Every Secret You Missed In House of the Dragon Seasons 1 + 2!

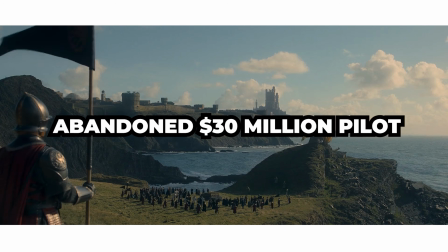(0:00)
Arya's retconned Dagger, an abandoned $30 million pilot, and the kiss that wasn't in the script.
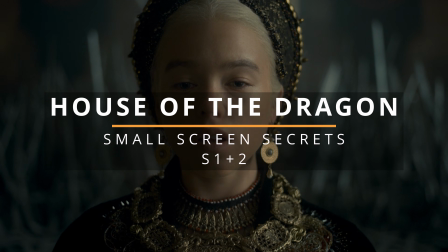(0:05)
Here are all the small-screen secrets from the first 2 seasons of House of the Dragon.
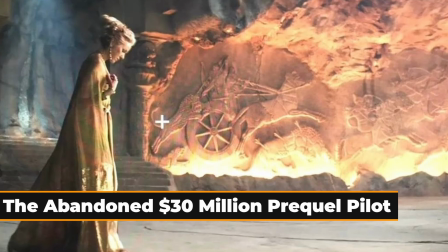(0:10)
The abandoned $30 million prequel pilot.
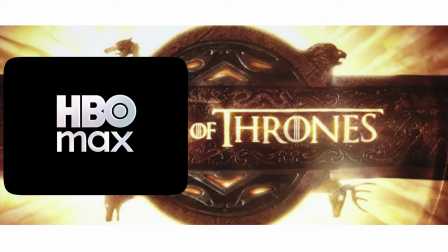(0:12)
Before House of the Dragon was officially on HBO's slate, HBO made a completely different Game of Thrones prequel, and you've never seen a frame of it.
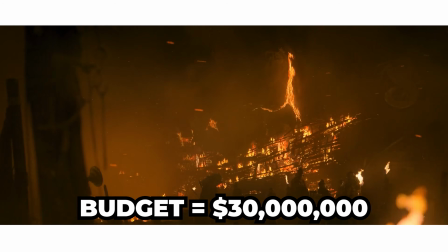(0:21)
Bloodmoon, sometimes called The Long Night, was a roughly $30 million pilot starring Naomi Watts, set thousands of years before Aegon's conquest.
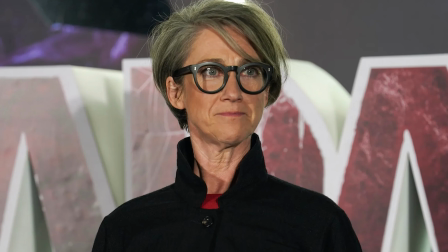(0:30)
Jane Goldman wrote it, S.J. Clarkson directed it, and it took place in the Age of Heroes.
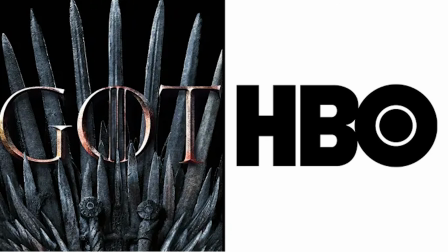(0:35)
No Targaryens, no King's Landing, and no dragons. The pilot was finished in 2019, and then HBO watched it.
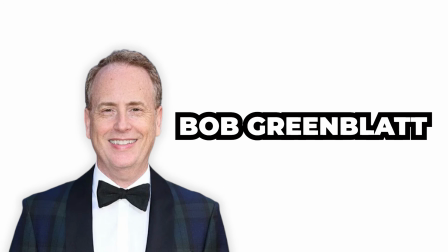(0:42)
The then Warner Media chairman Bob Greenblatt said it didn't deliver on the promise of the original series.
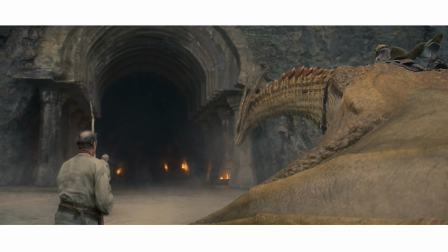(0:48)
Within hours of canceling Bloodmoon, HBO greenlit House of the Dragon straight to series.
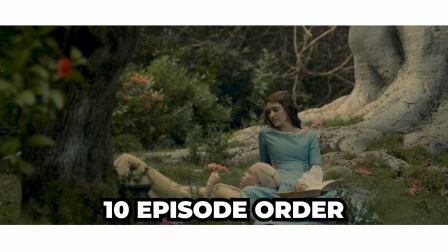(0:53)
No pilot this time around. 10 episodes guaranteed. The Bloodmoon pilot has been locked away ever since. Even George R.R. Martin says he's never even seen the finished cut. The green finger glitch.
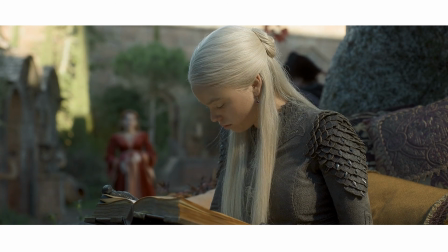(1:05)
One of House of the Dragon's most famous mistakes was brief, but impossible to miss once you spotted it.
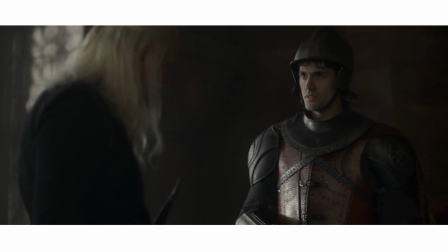(1:10)
In Episode 3, when Viserys hands over a letter, Paddy Considine's left hand can clearly be seen wearing a bright green glove over 2 fingers.
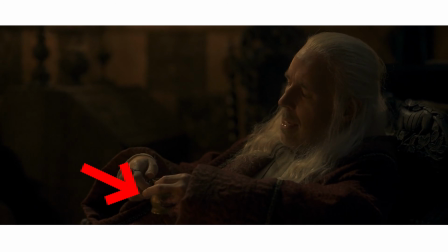(1:19)
The glove was meant to help the team digitally remove those fingers in post-production, showing Viserys' worsening physical decay.
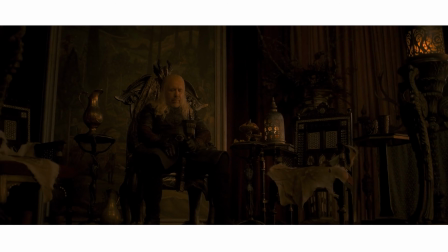(1:26)
Instead, the markers made it all the way into the finished episode. This is a very modern kind of blooper.
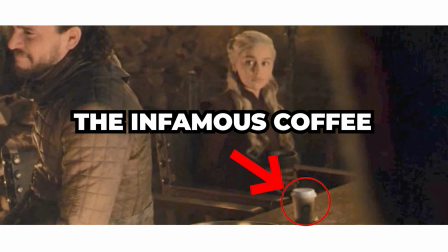(1:31)
Not like Daenerys' coffee cup left on set, but a digital amputation that never got finished.
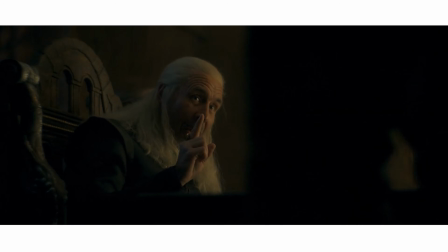(1:37)
HBO later patched the shot on streaming, which means some viewers saw the mistake and later viewers never will.
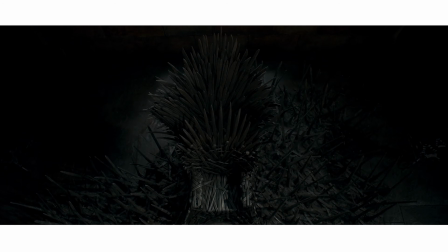(1:43)
The real Iron Throne. One thing House of the Dragon deliberately fixed was the Iron Throne itself. George R.R. Martin had long said the original Game of Thrones version was too small and too tidy, so the prequel went bigger, messier, and more dangerous.
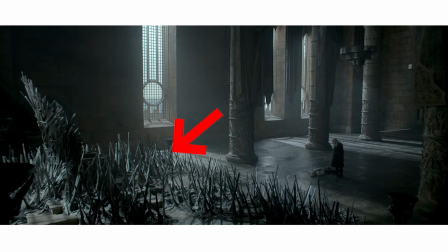(1:58)
The new throne was built from 2,500 hand-cast swords, creating something that feels less like a chair and more like a jagged metal landslide.
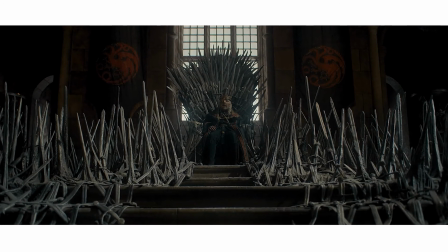(2:06)
A health and safety nightmare that actually made the actors genuinely nervous. It's much closer to the throne Martin always described.
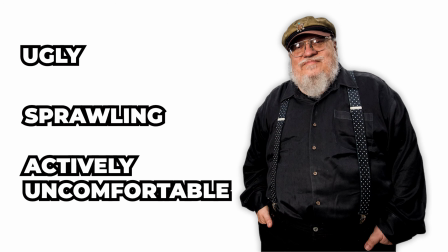(2:13)
Ugly, sprawling, and actively uncomfortable. A throne a king should never sit easy on.
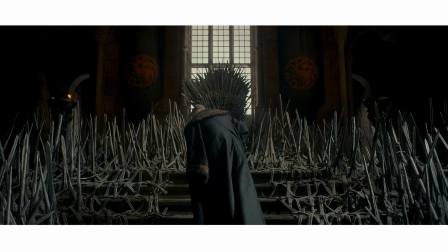(2:19)
The recycled blades. But not all of those 2,500 blades were forged for House of the Dragon.
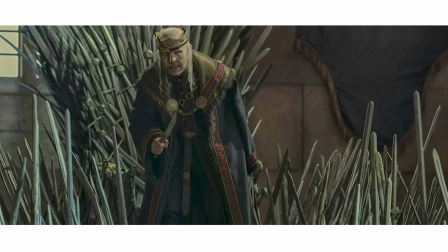(2:26)
To bulk out the throne and its staircase, the production borrowed weapons from other major fantasy productions,
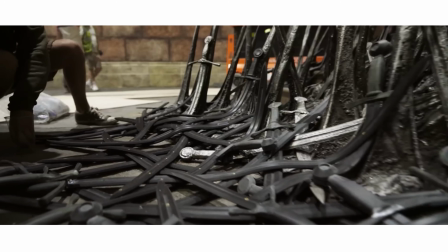(2:31)
reportedly the 2016 Warcraft movie and Netflix's Witcher. So the new Iron Throne is literally built from the weapons of rival franchises.
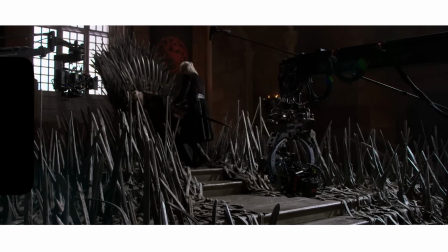(2:40)
Aegon melted the swords of defeated enemies into his throne. HBO's props department did the same with the props of competing series.
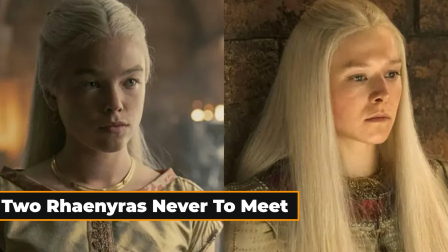(2:47)
2 Rhaenyras never to meet.
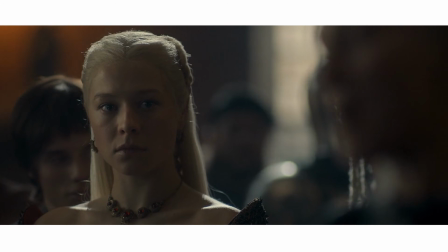(2:49)
To make the season's biggest casting handover feel natural, the showrunners decided that the actors playing the same character should not meet at all.
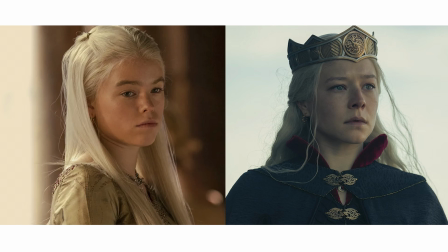(2:57)
Millie Alcock and Emma Darcy, who play younger and older Rhaenyra, both wanted to sit down together to talk through the character's progression with director Miguel Sapochnik.
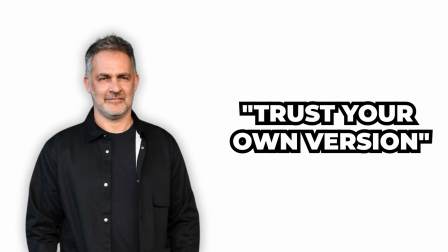(3:05)
Sapochnik refused. He wanted them to trust that they each had their own version and was apparently worried that any meeting would lead to one of them mimicking the other.
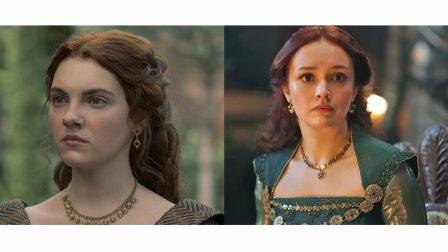(3:14)
The same rule was supposed to apply to Emily Carey and Olivia Cooke, the 2 Alicents. Cooke later admitted she never got the memo and had been quite happily chatting to Carey on set the whole time.
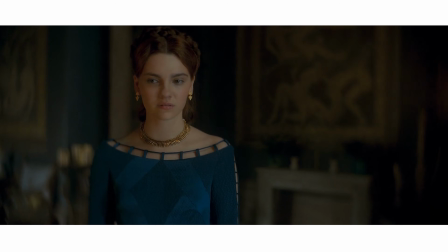(3:24)
As a result, we got a recasting that feels like a 10-year time jump in motion.
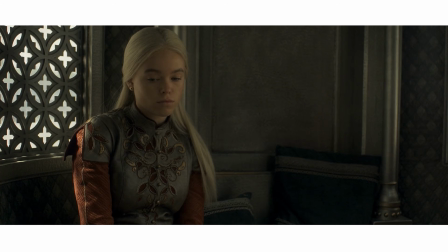(3:28)
Rhaenyra and Alicent have changed because the world has weighed on them, not because the new actors are doing impressions of the old ones.
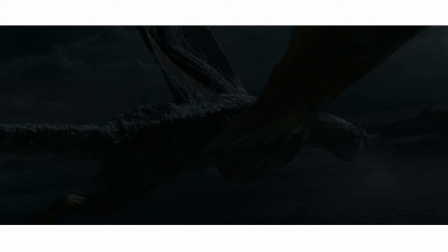(3:35)
The Concorde and the Flying Greyhound. Each dragon in House of the Dragon was designed with its own identity in mind.
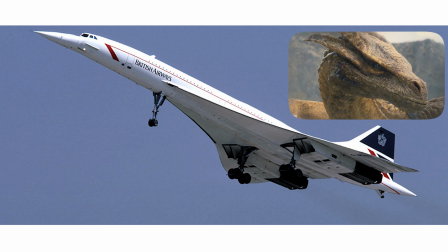(3:41)
In Syrax's case, that meant Concorde, the retired supersonic airliner.
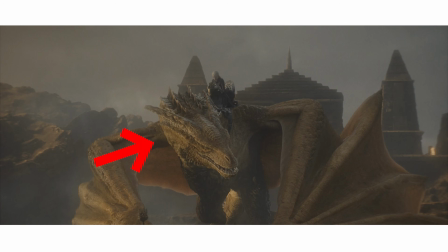(3:46)
According to the VFX team, Rhaenyra's dragon was inspired in part by its sleek head and streamlined profile,
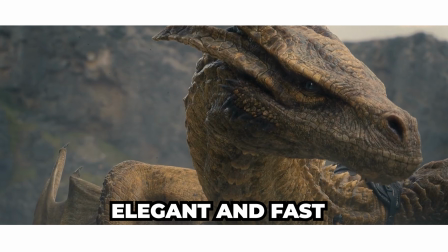(3:52)
helping define Syrax as elegant and fast rather than huge and brutal.
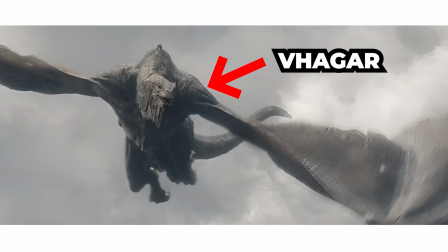(3:57)
Older dragons like Vhagar feel ancient and heavy, but Syrax was designed to feel smooth,
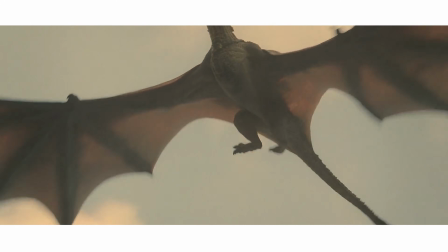(4:03)
refined, and aerodynamic, which then informed her movements and mannerisms.
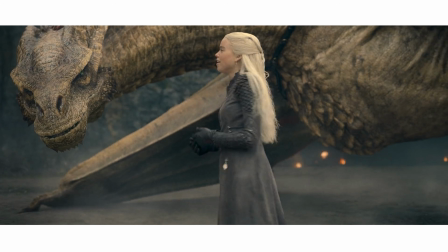(4:07)
In other words, the dragons were given different design logic. In Syrax's case, less monster, more prestige aircraft.
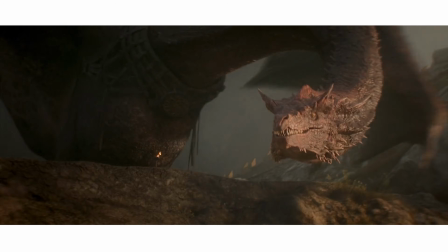(4:14)
Meanwhile, if you ever thought Caraxes moved like a different species entirely, you were right.
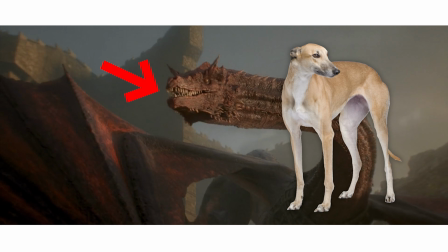(4:19)
To animate Daemon's dragon, the team took their inspiration from greyhounds, specifically the awkward way they sit, rest, and hold themselves.
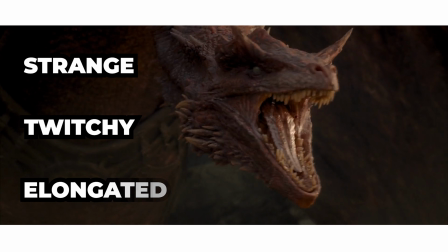(4:27)
That helped give Caraxes the strange, twitchy, elongated body language. It's kind of perfect because it also describes Daemon.
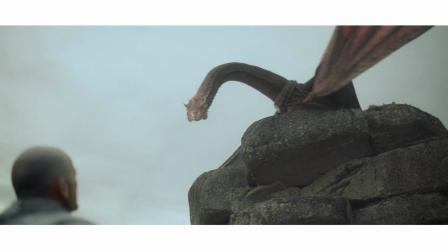(4:34)
Caraxes doesn't move like a noble beast. He moves like a neurotic weapon of mass destruction.
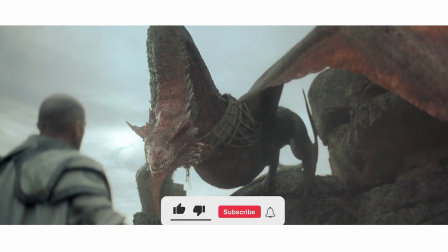(4:39)
Less majestic lizard, more nightmare racing dog with wings. And if you're enjoying this video, hit subscribe.
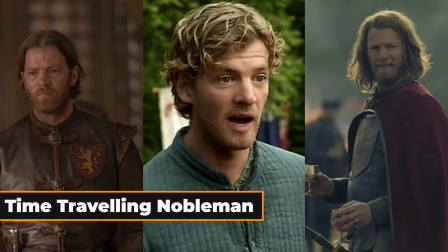(4:45)
You won't want to miss our Season 2 breakdown. The time-traveling nobleman. Jefferson Hall has pulled off one of the oddest achievements in HBO's Westeros universe.
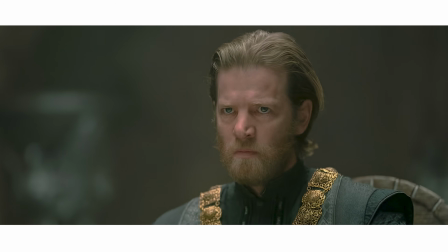(4:53)
He has played 3 different named characters.
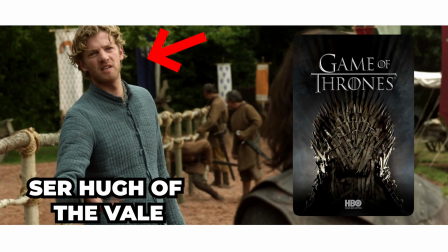(4:57)
First, back in Game of Thrones, he briefly showed up as Sir Hugh of the Vale in Season 1, and was promptly turned into a cautionary tale by the Mountain.
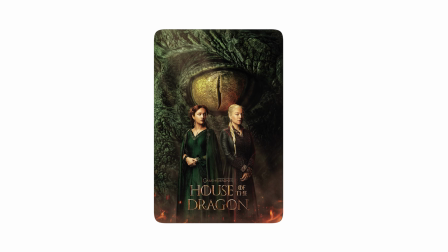(5:05)
Then House of the Dragon brought him back and gave him not one role, but two, Jason and Tywin Lannister.
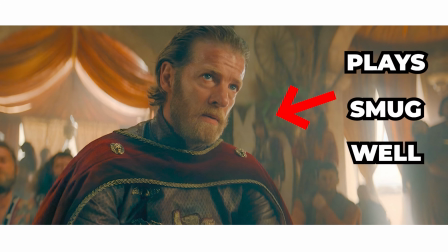(5:11)
Basically, Hall is so good at playing smug nobleman, he got asked to do it 3 times, which, when you say it out loud, doesn't really sound like a compliment.
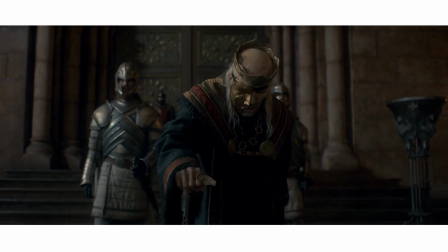(5:19)
The Crown Moment. One of the best moments in Season 1 was not planned at all.
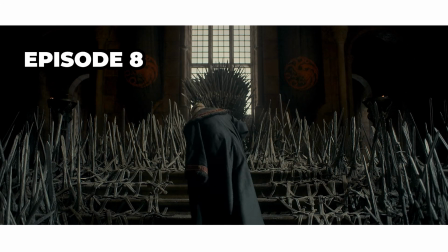(5:24)
In Episode 8, when Viserys struggles toward the Iron Throne, his crown accidentally fell off during filming.
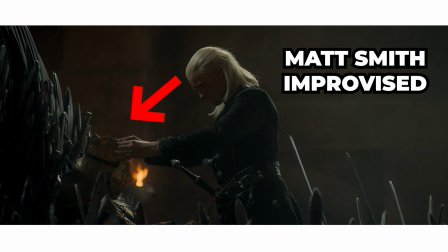(5:29)
Instead of breaking the scene, Matt Smith, staying in character, instinctively picked it up and placed it back on Paddy Considine's head.
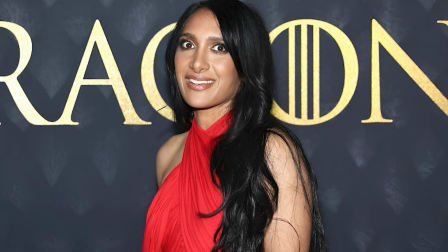(5:36)
Director Geeta Patel realized immediately that the unscripted moment was stronger than anything they had planned.
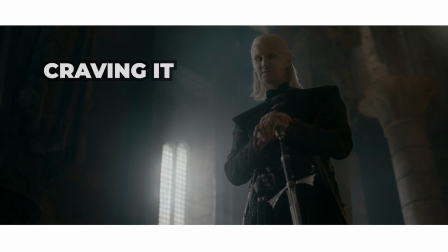(5:42)
Daemon spends the season circling the crown, craving it, resenting it, and being shaped by it.
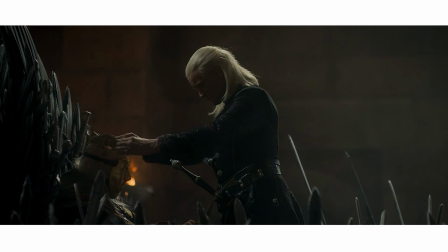(5:47)
So the moment when he quietly returns it to his brother lands harder than any speech could have.
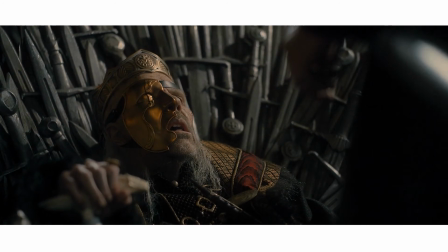(5:52)
It tells you, in about 2 seconds, that for all Daemon's chaos, his loyalty to Viserys was real.
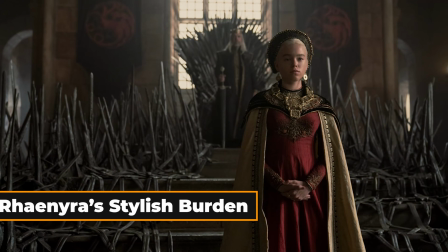(5:58)
Rhaenyra's stylish burden.
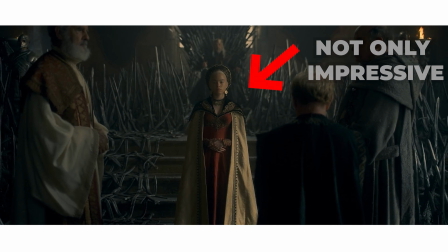(6:00)
Rhaenyra's heir ceremony outfit in the first episode of the series was not just designed to look impressive, it was designed to be heavy.
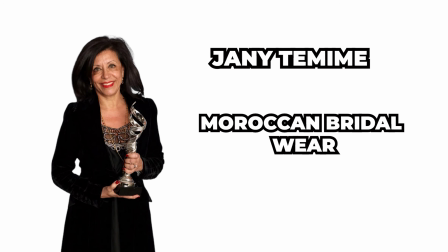(6:07)
Costume designer Janny Tamime drew inspiration from Moroccan bridal wear for the look, especially in the jewelry and headpiece,
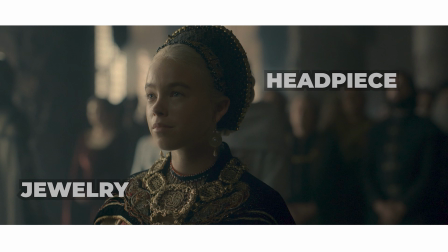(6:14)
helping make the ceremony feel ancient and ornate, a far cry from the more rugged leather and fur vibe of Game of Thrones.
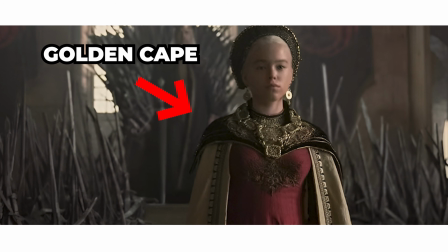(6:21)
She also made the golden cape that Supergirl Millie Alcock had to wear physically heavy.
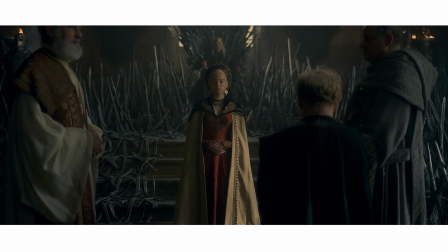(6:25)
It's exactly the kind of symbolism this show loves. Rhaenyra is being publicly elevated, glorified, and dressed like the future of the dynasty,
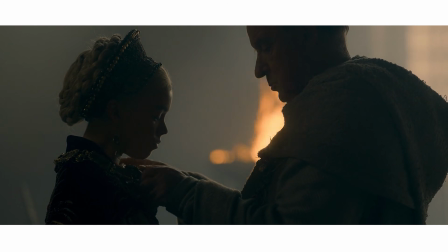(6:34)
but you can actually see that she is being physically weighed down by that burden in real time.
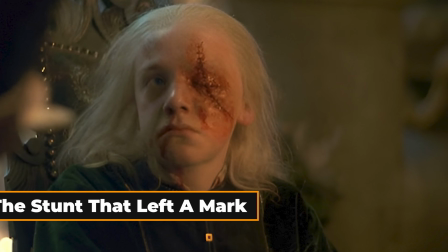(6:38)
The stunt that left a mark.
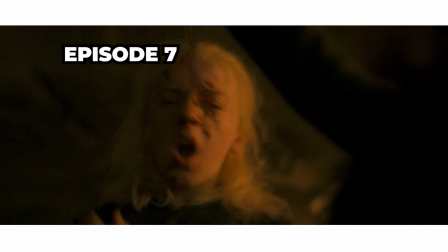(6:40)
The epic eye for an eye fight in Episode 7 was carefully choreographed, but the young actor still walked away with real injuries.
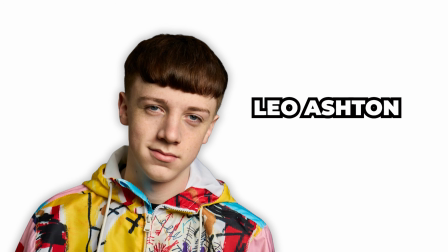(6:48)
Leo Ashton, who plays young Aemond, revealed that his hip was actually broken during the shoot, half joking that it made him as tough as his character.
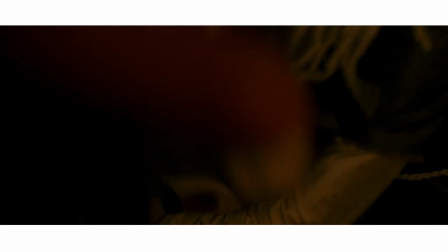(6:55)
The cast filmed the sequence over several days with 5 child actors going at each other in tightly blocked routines,
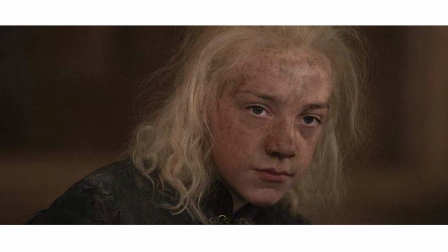(7:00)
and Ashton has said that they were wiped out even on the first day, exhausted before any of the fighting had been filmed.
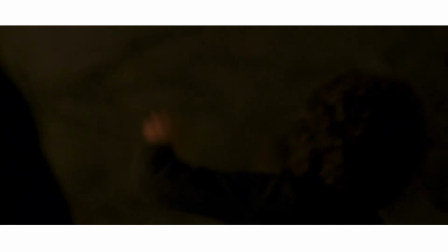(7:06)
What we see on screen as a chaotic 4-on-1 brawl is mostly precise stunt work, but some of the panic, the shoves,
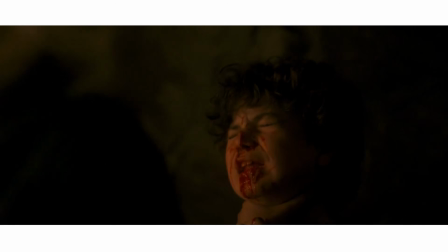(7:13)
the way Aemond keeps stubbornly getting back up, might just carry something you can only get from kids running on adrenaline who've already been at it for days.
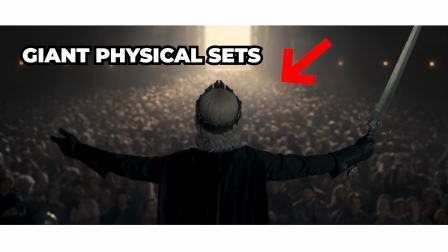(7:20)
Faking melees at the coronation. For all the real extras and giant physical sets in Aegon's coronation, the biggest moment was mostly digital.
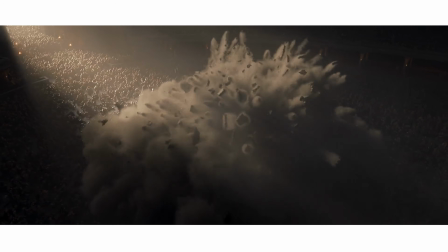(7:29)
Rhaenys bursting through the floor on Meleys couldn't be done practically for obvious reasons.
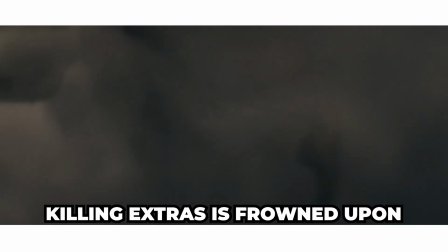(7:33)
Mainly that dropping huge amounts of debris onto hundreds of extras is frowned upon these days.
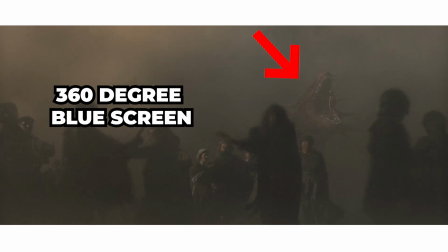(7:38)
So the entire sequence was shot on a 360-degree blue screen. Roughly 40 real extras stood in the foreground.
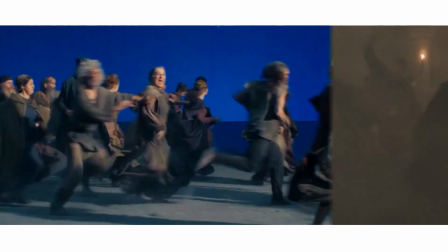(7:45)
The crowd, the destruction, and Meleys herself were built afterwards. Eve Best filmed her Dragonback scenes completely separately, with director Claire Kilner narrating the carnage off-screen until she went hoarse.
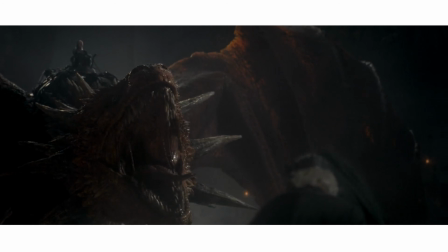(7:56)
It's a great example of how these giant fantasy scenes really work. The painted table really glowed.
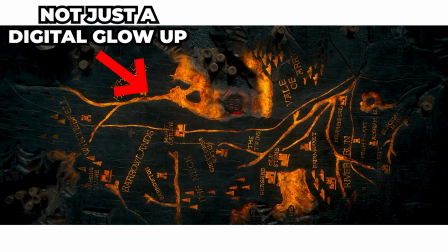(8:01)
The painted table in the finale didn't just get a digital glow-up in post-production, it actually glowed for real.